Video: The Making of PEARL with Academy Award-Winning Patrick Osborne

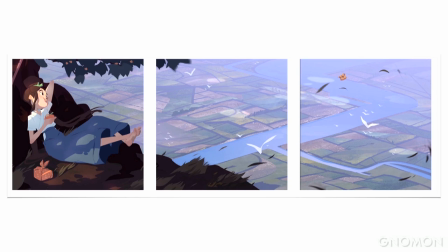(24:38)
And she does amazing work, but I really liked how she could simplify and how she could make
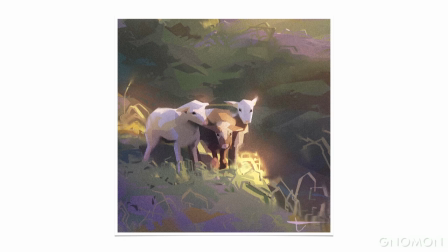(24:45)
polygonal-looking artwork really have kind of an organic and grounded feel.
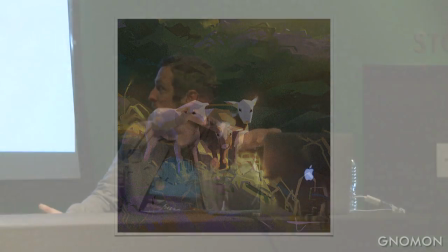(24:53)
So I brought her on to help out, and so she was the first person that came on. Right when I was working on Story, we reached out to a few designers.
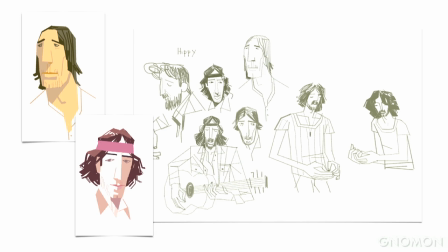(25:02)
This is Oren Haskins, who did a couple passes at making our characters look nice.
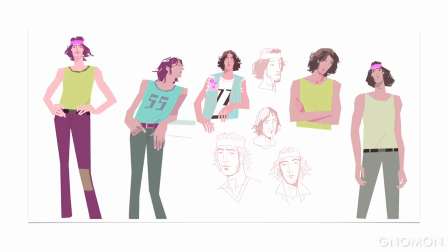(25:12)
His grandfather was a famous fashion photographer, so he has this really cool sense of style that's been in his blood for a long time.
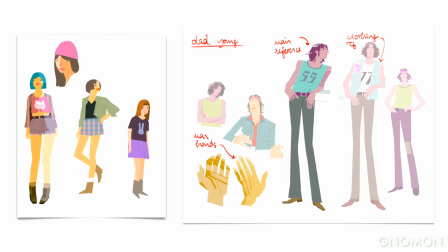(25:20)
He's grown up with it, and I really thought it kind of looked cool, and it was an interesting way to treat flat color and shape.
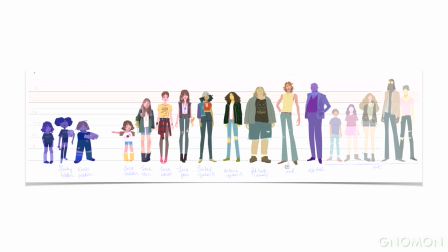(25:30)
and then Tuna would go in and kind of clean it up and make it work. We had a ton of characters for a short like this. There are some feature films that don't have this many characters fully rigged, and then we started doing that. So at Google, you do about, at Spotlight Stories, you do about a month and a half of proof of concept where you're just kind of testing things and playing around the devices and trying to make little demos. and then so that went from like April to the end of May and then from June until about November the summer before last is when we actually went in and did the production
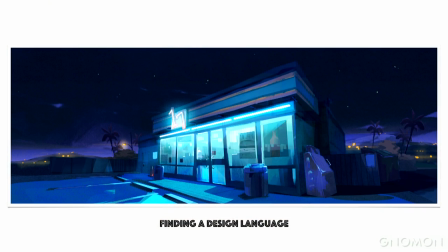(26:08)
and it starts with designing everything so from all those shots I need to have the sets figured
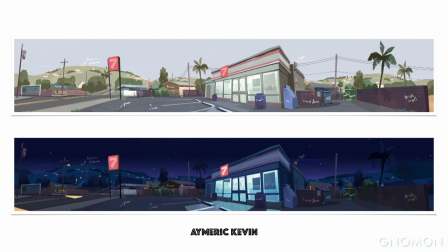(26:15)
out and designed this was all by Emmer Kevin who is an awesome artist who's working as a director
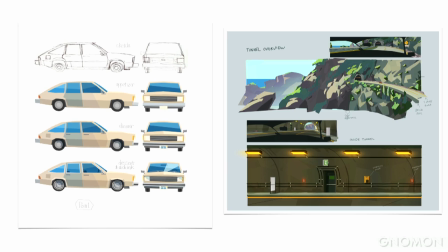(26:21)
at Riot Games right now and other artists like Willie Rial and Kevin Ruan came on to fill us out.
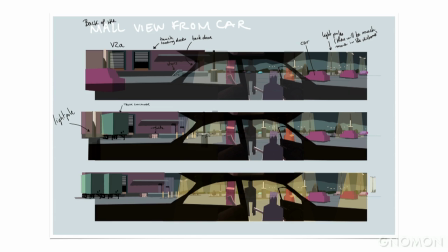(26:29)
Overall, we had about eight environments and character artists just figuring out how
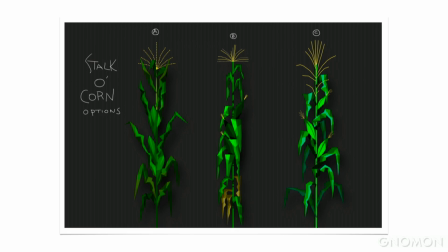(26:34)
to make this world in a simple way that's beautiful that would be able to run on a cell phone.
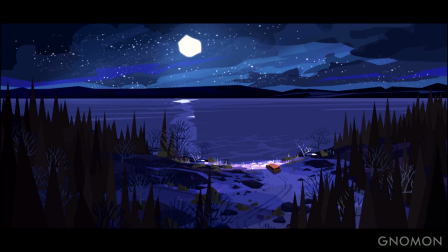(26:41)
And kind of, I call it a little bit like an impressionistic polygonal artwork. And I think it's really beautiful and I think it actually is more interesting than photoreal in a lot of ways because in photoreal you can kind of concentrate on the details but I think when you have this impressionistic polygon art you kind of you let the emotional state of the image sort of
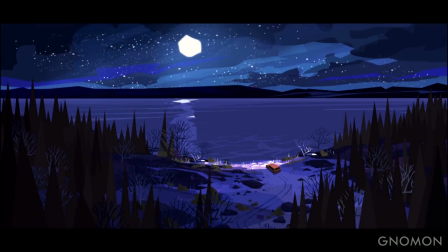(27:05)
wash over you in a way and it's not really not really thinking about details but the whole just how the whole thing lets you feel I think it works really well for this kind of stuff so
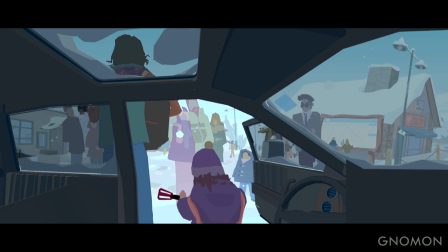(27:18)
and these are a bunch of tunas a little behind the scenes tuna artwork to show what it looks like
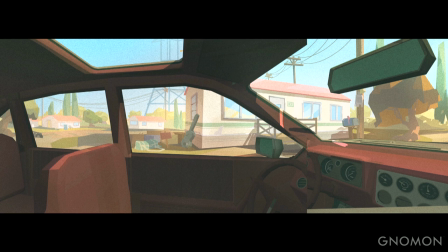(27:24)
when she was painting over this and we didn't really have great VR tools yet that are starting to come out right now so this is all just her taking screenshots on a cell phone
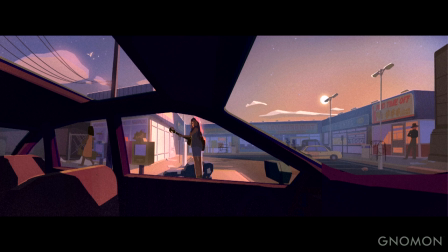(27:35)
and then going into Photoshop and painting over them in the interest and then we just hand them back to the modelers there's two or three modelers
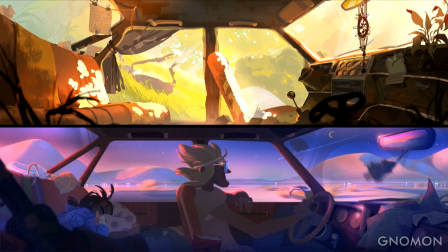(27:43)
there that kind of figure it out so but before we got to all this stuff we actually started in a direction that I thought was kind of the wrong way and I'll talk about that a little bit because we're here at Nomen like the missteps you make are kind of as interesting sometimes as the the correct direction so like I said when you first start there we did this proof of concept and this is the first thing that got
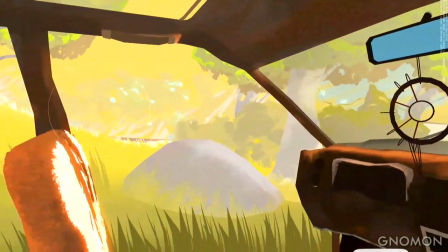(28:08)
on the phone based on the the previous two scenes that you just saw, and it was clear that it really,
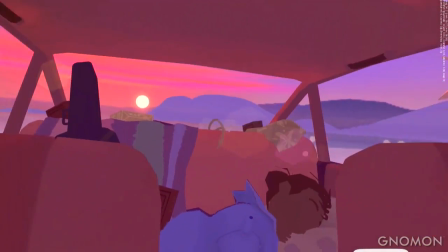(28:15)
first of all, it was taking way too much time to texture and detail everything,
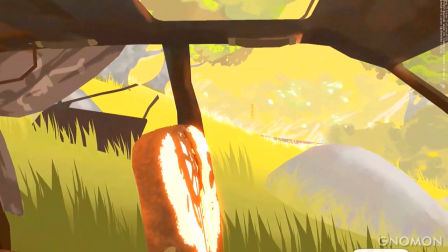(28:23)
and it started to just look like a video game, and it didn't feel special to me in any way, so we kind of regrouped after that.
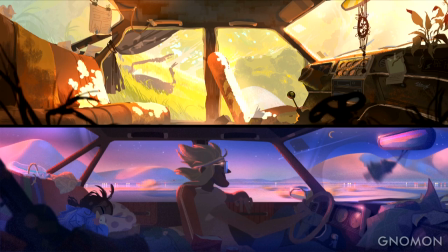(28:31)
We realized that, you know, maybe this kind of look here was not the best way to go with this amount of technology. We couldn't get it to look good enough running at 60 frames a second.
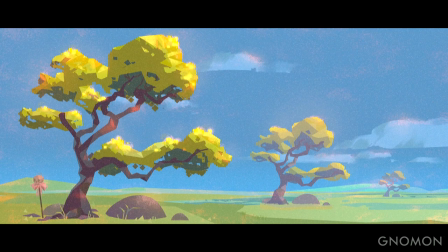(28:44)
So we decided to go back and try to figure out exactly how do we make it kind of stylized? What are we doing? So you need a guide first. So this is Tuna's first little level of detail guide showing how things can look at different distances.
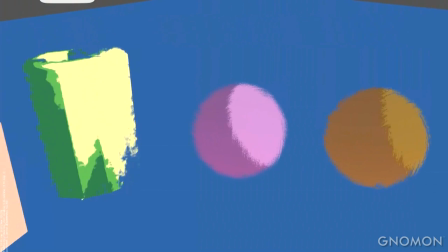(28:58)
And then Cassidy Curtis came, and he was an animator at PDI for about 15 years.
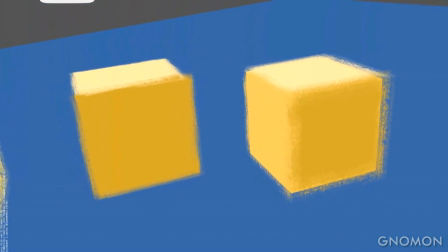(29:06)
and he had done research in non-photorealistic rendering in the 90s,
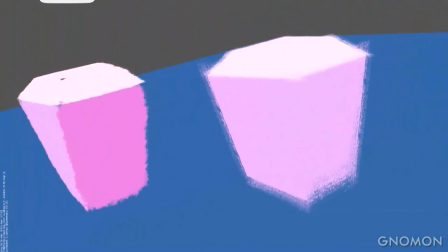(29:11)
was really into it and luckily he agreed to come on to the project and just,
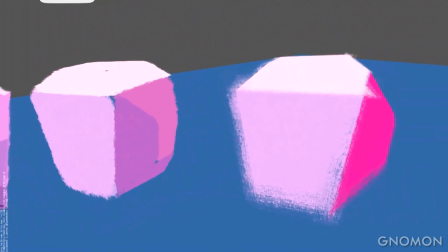(29:15)
we just started experimenting with how to break up the edges and how to take these color shapes that we were thinking about and loosen things.
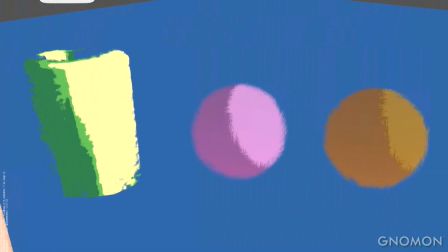(29:21)
And these are all of Cassidy's he calls, I mean these are his like,
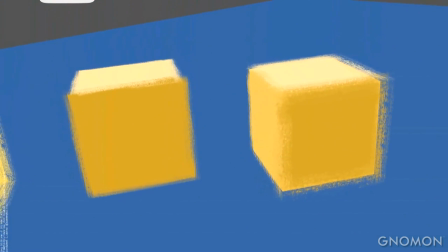(29:27)
not mistakes there's steps along the way some of them look good for different reasons but a lot of them have various weaknesses
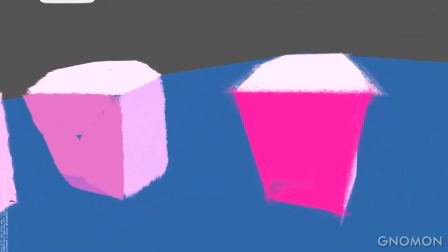(29:37)
that expose themselves in different ways when things are animated.
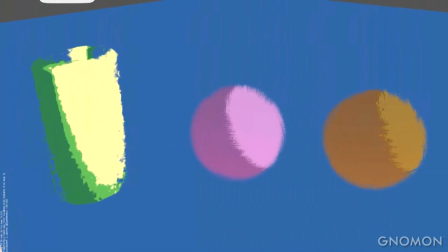(29:41)
It's really tough to get something non-photorealistic, like kind of painterly, to work on a moving character as well.
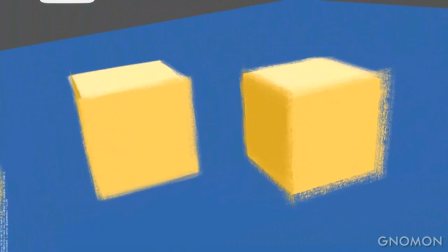(29:48)
So we had to have a technique that not only worked on simple primitives, but also something that works on characters as they move.
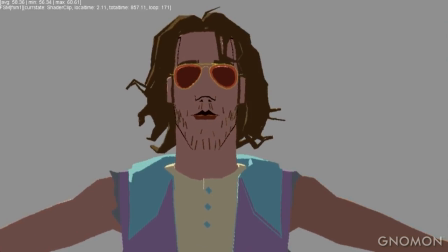(29:55)
And then another side of things is this whole Toonshade disaster that I feel like Toonshade
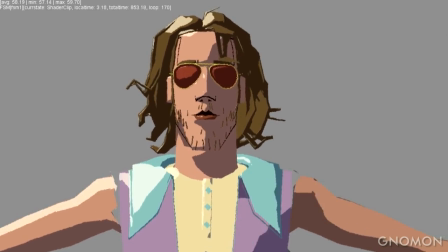(30:05)
takes silhouettes that maybe look good and then breaks it up into these really ugly default shapes that I just don't like.
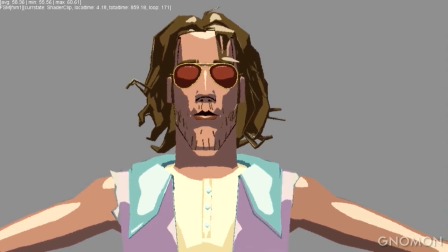(30:13)
So we didn't want to have the computer figure out our light shapes. You want to be able to design everything.
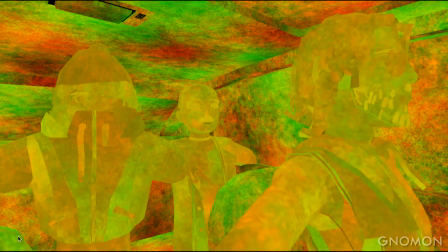(30:18)
So we came up with a few techniques that let you be able to, first of all, make the edges kind of wobbly and rough and not perfect.
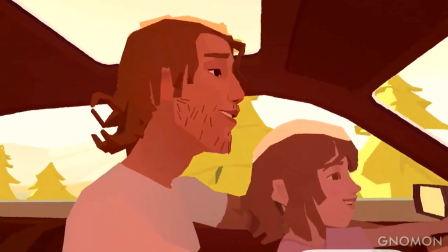(30:27)
And then second of all, to be able to control light shapes on characters not with literal light, but with pieces of geometry that intersect.
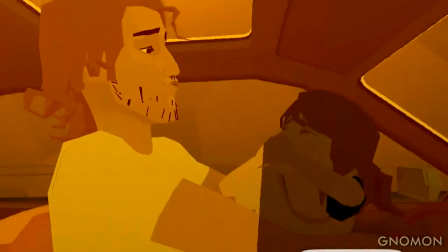(30:36)
So what Cassidy is doing is actually rendering out three buffers per every frame.
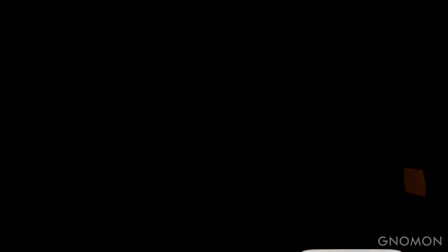(30:42)
One is a mask. It's a dark and light mask. And then one's a dark color and one's a light color. And the mask basically tells you, am I showing the dark or the light?
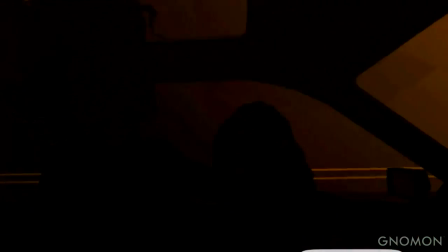(30:51)
And it's all completely hand controllable. So there's nothing, you know, lights aren't involved at all in the whole short.
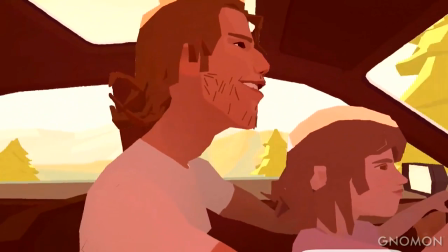(30:58)
It's literally just moving pieces of geometry around and intersecting to make the effect of light. On top of that, once you have all these tools kind of built, I think it's important to think about the Vive or on the phone. The audience might not be looking where you want them to look the whole time. So it became clear that I needed to find a way to tell the story in everything. um like how do we tell the story
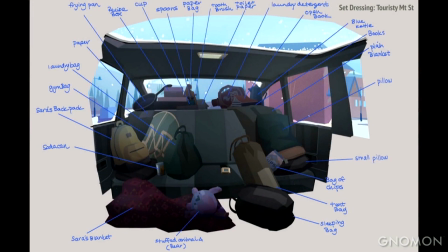(31:26)
of these these two living in the car how do we make it kind of clear that like maybe they're they don't have a house like would it be cool if we just like had all their possessions kind of pile up so we tried to make sure that as the
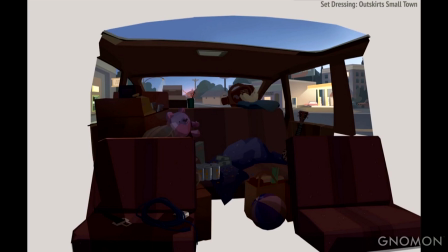(31:39)
story goes that you see like a little bit of a history you see her favorite stuffed animal and that she gets a few more
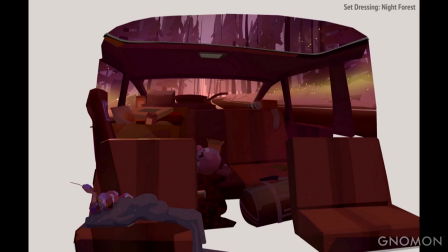(31:45)
you see magazines and drinks and camping equipment and food just to be clear that they're always kind And then when they finally move into the home, they're taking that stuff out. And then from the rest of the time, the car is kind of clean until the band gets in there. So this idea that set design can actually kind of help tell the story, I thought was really helpful.
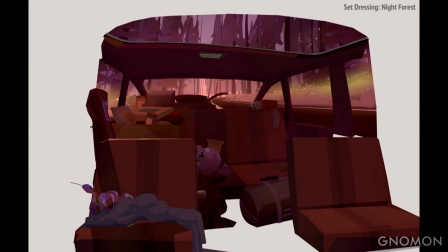(32:05)
It's good. It's great to do in film. It's even more important to do in VR because you're not guaranteed that the audience is looking at your character.
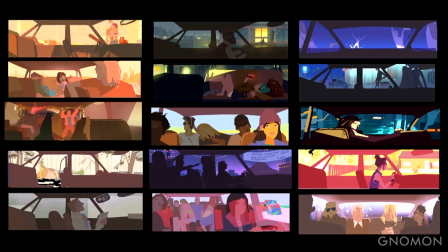(32:13)
And you're not guaranteed that the story is getting told that way. On top of that, you want to make sure that the actual, the color, the way you're dealing with color and light is also telling the story. So, and this is kind of a typical thing to do a color pass for the whole film.
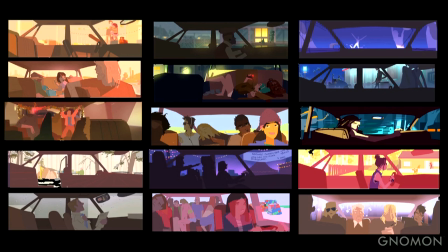(32:33)
This is something that Tuna did. But her, the idea we came to here is that, you know, you make the memories a little bit rosy. and you make the drama, the teenage years, a little bit contrasty and then you come back to the rosiness by the ends.